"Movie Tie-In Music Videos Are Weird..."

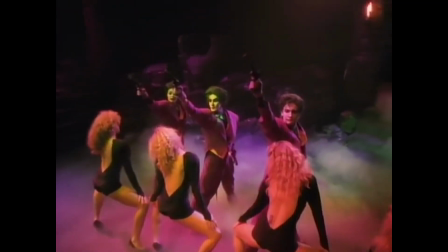In case I wasn't obvious enough, I present this.
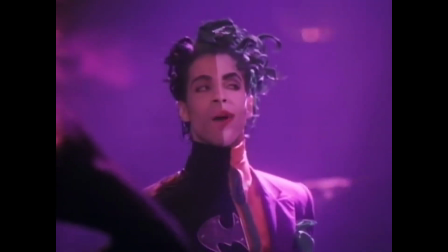Just when I think I've seen it all, Prince comes along in a half Batman, half Joker outfit and says he wants to get on with Vicky Vale.
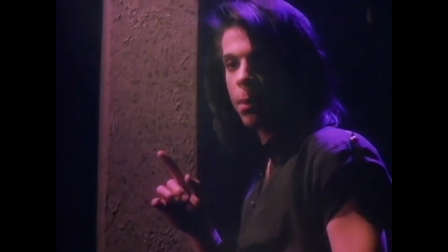All in all, I really love this video.
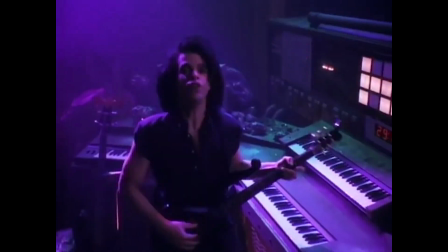I'm a huge Batman fan, so it's interesting to see such a wildly different use of the character's aesthetic in a musical medium.
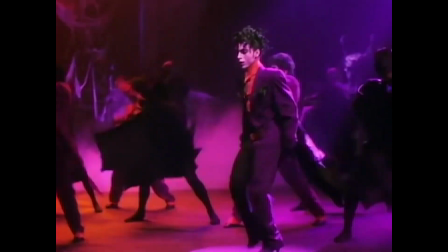The energy and choreography here is on point, the production is brilliant, and it's unlike anything else I've seen before.
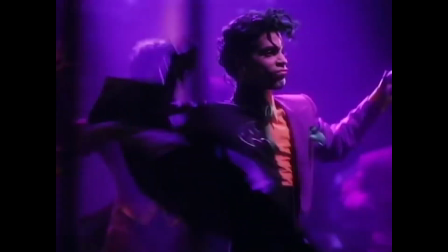This video is so fun and outrageous that it never really feels as silly as you would expect it to.
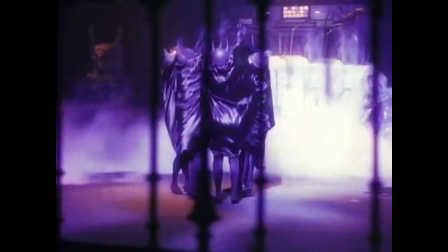It's kind of like a it's so ridiculous that it works sort of deal. Anyway, Prince's take on The Dark Knight.
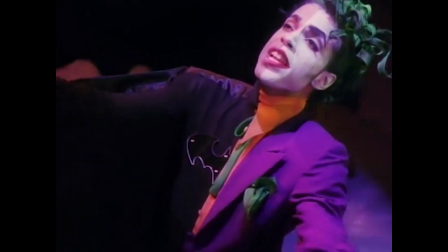I like it. Honestly, I wish there was more.
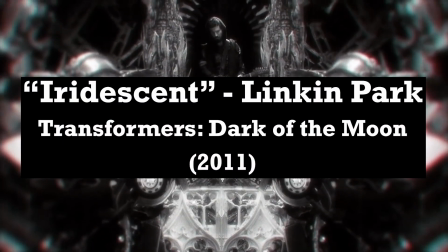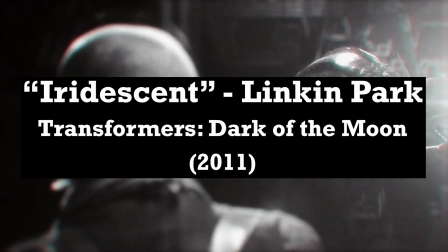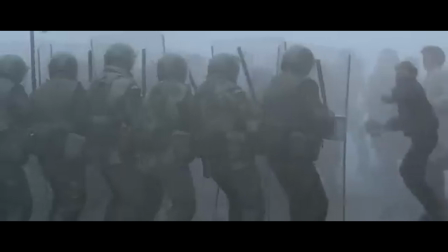There was no way I was going to go through this whole video without mentioning one of the Linkin Park Transformers songs.
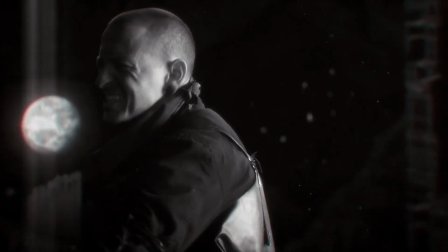All in all, the band gave three songs to the franchise.
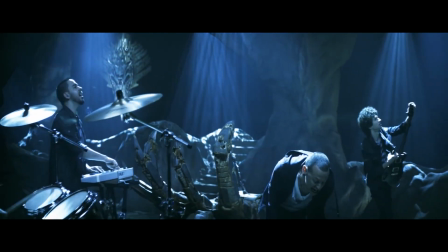What I've done for the 2007 film, New Divide for Revenge of the Fallen, and the song I want to talk about, Iridescent, for Dark of the Moon.
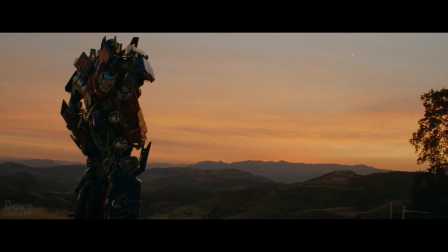Although before I continue, a special shout out for this moment.
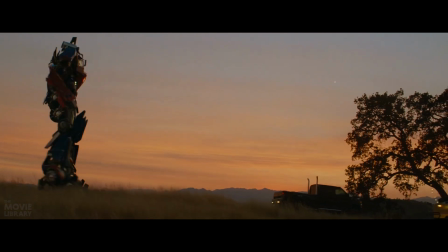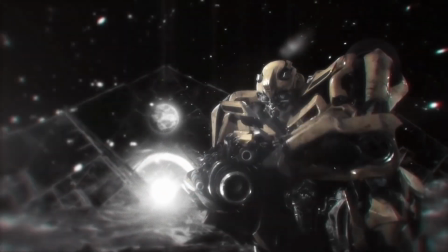I know that Iridescent is the least popular of the three songs, but I think it has the best music video out of all of them.
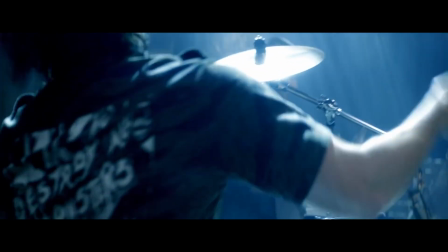The music videos for what I've done and New Divide don't really pay much attention to the Transformers universe,
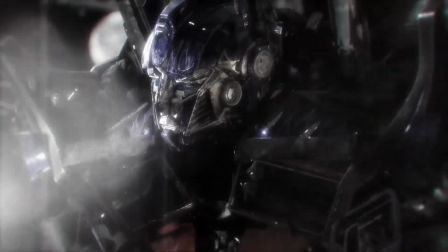whereas Iridescent fully embraces the setting with its music video.
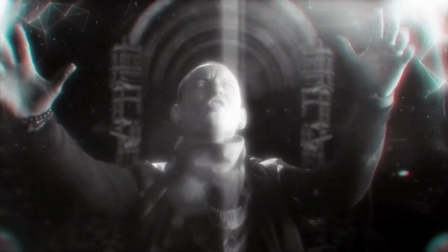The song is a very reflective and somber composition, meditating on the past and damage done.
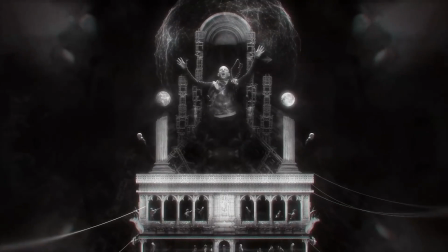To reflect this,
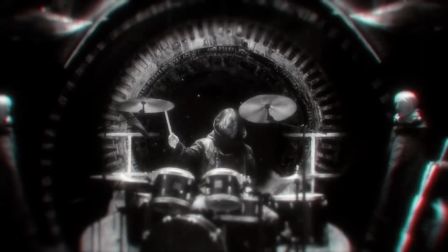the video makes a strong use of black and white with a mix of religious dystopian landscapes and Transformers imagery filling the scene.
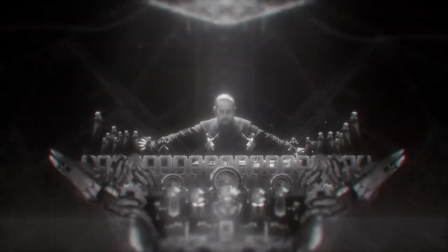A lot of the bots even make brief appearances in the video, even if it's all done with reused CGI assets from Dark of the Moon.
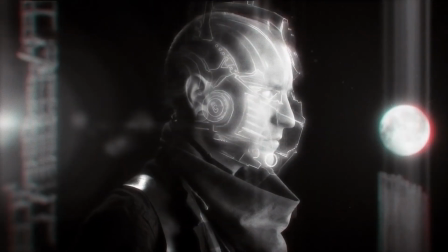We see the band occupying haunting settings among the Transformers that we know and love,
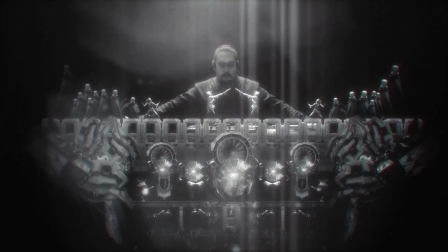mixing with imagery that signals the end of days and even Cybertronian set pieces and beings.
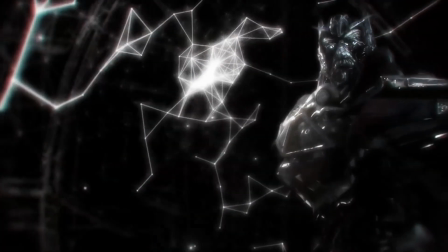It is very much a Transformers music video,
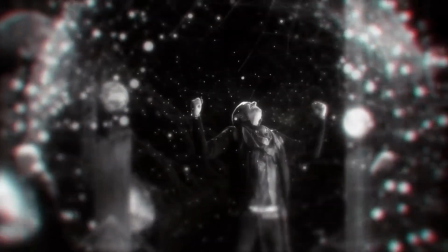but it brings enough unique elements to the franchise that it stands as its own individual piece of art.
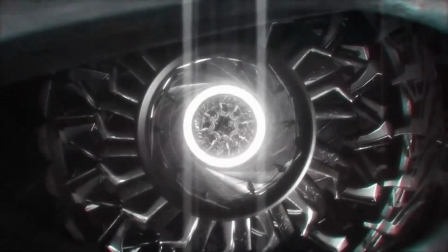I've always thought that out of all the songs to feature in the first trilogy of Transformers films, this one was used most effectively in the final film.
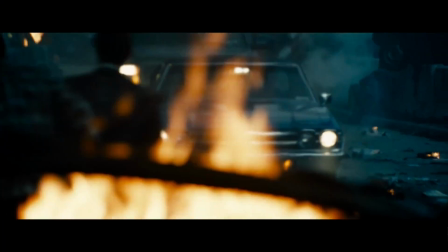The montage of death and destruction that this song accompanies in Dark of the Moon is one of the very few
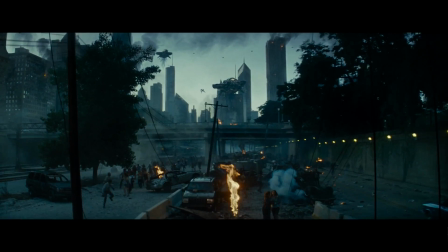genuinely impactful and moving moments that we are treated to in Michael Bay's Transformers movies,
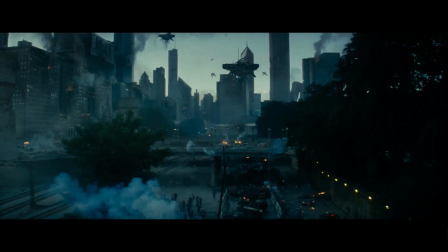and a big part of that is owed to this song.
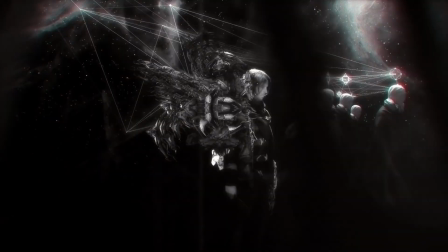Beyond all that, I just think that this is one of the more visually interesting music videos I've seen done for a movie. Linkin Park is a brilliant band, they never disappoint. Most importantly though,
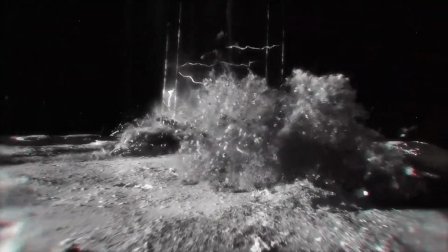I think this video nails the idea of the best music videos being the ones that strike
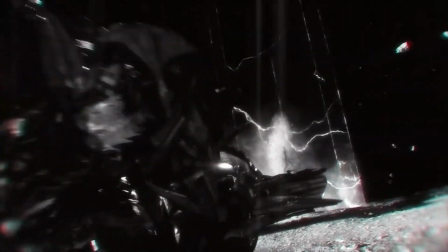a perfect balance between their own original ideas and taking inspiration from the film.
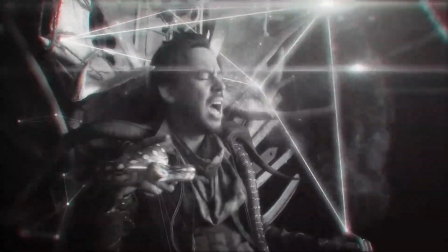It's a beautiful music video for a beautiful song and at the end of the day, that's all we can ask for.
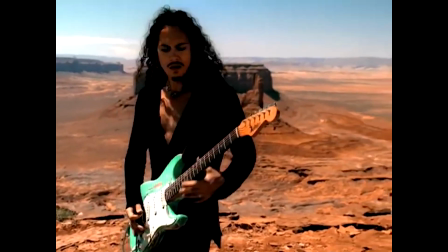Well, that was a journey and a half. This has always been a really interesting topic to me, so I hope that you guys enjoyed it as well.
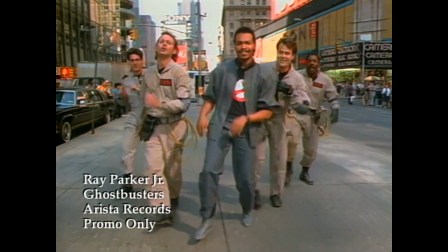I am well aware that there are a million more of these things that I did not cover,
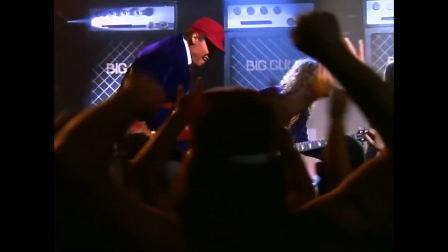so if I missed one of your favourites, let me know in the comments, and if I make another one of these,
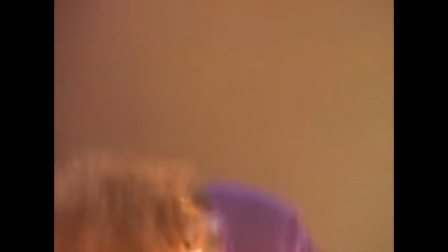I'll try my best to cover it. Anyways, thanks a lot guys, I'll catch you in the next one. See ya.
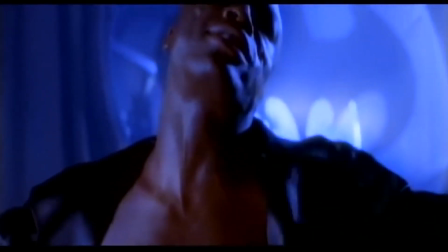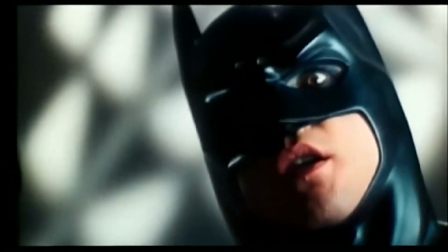Thank you.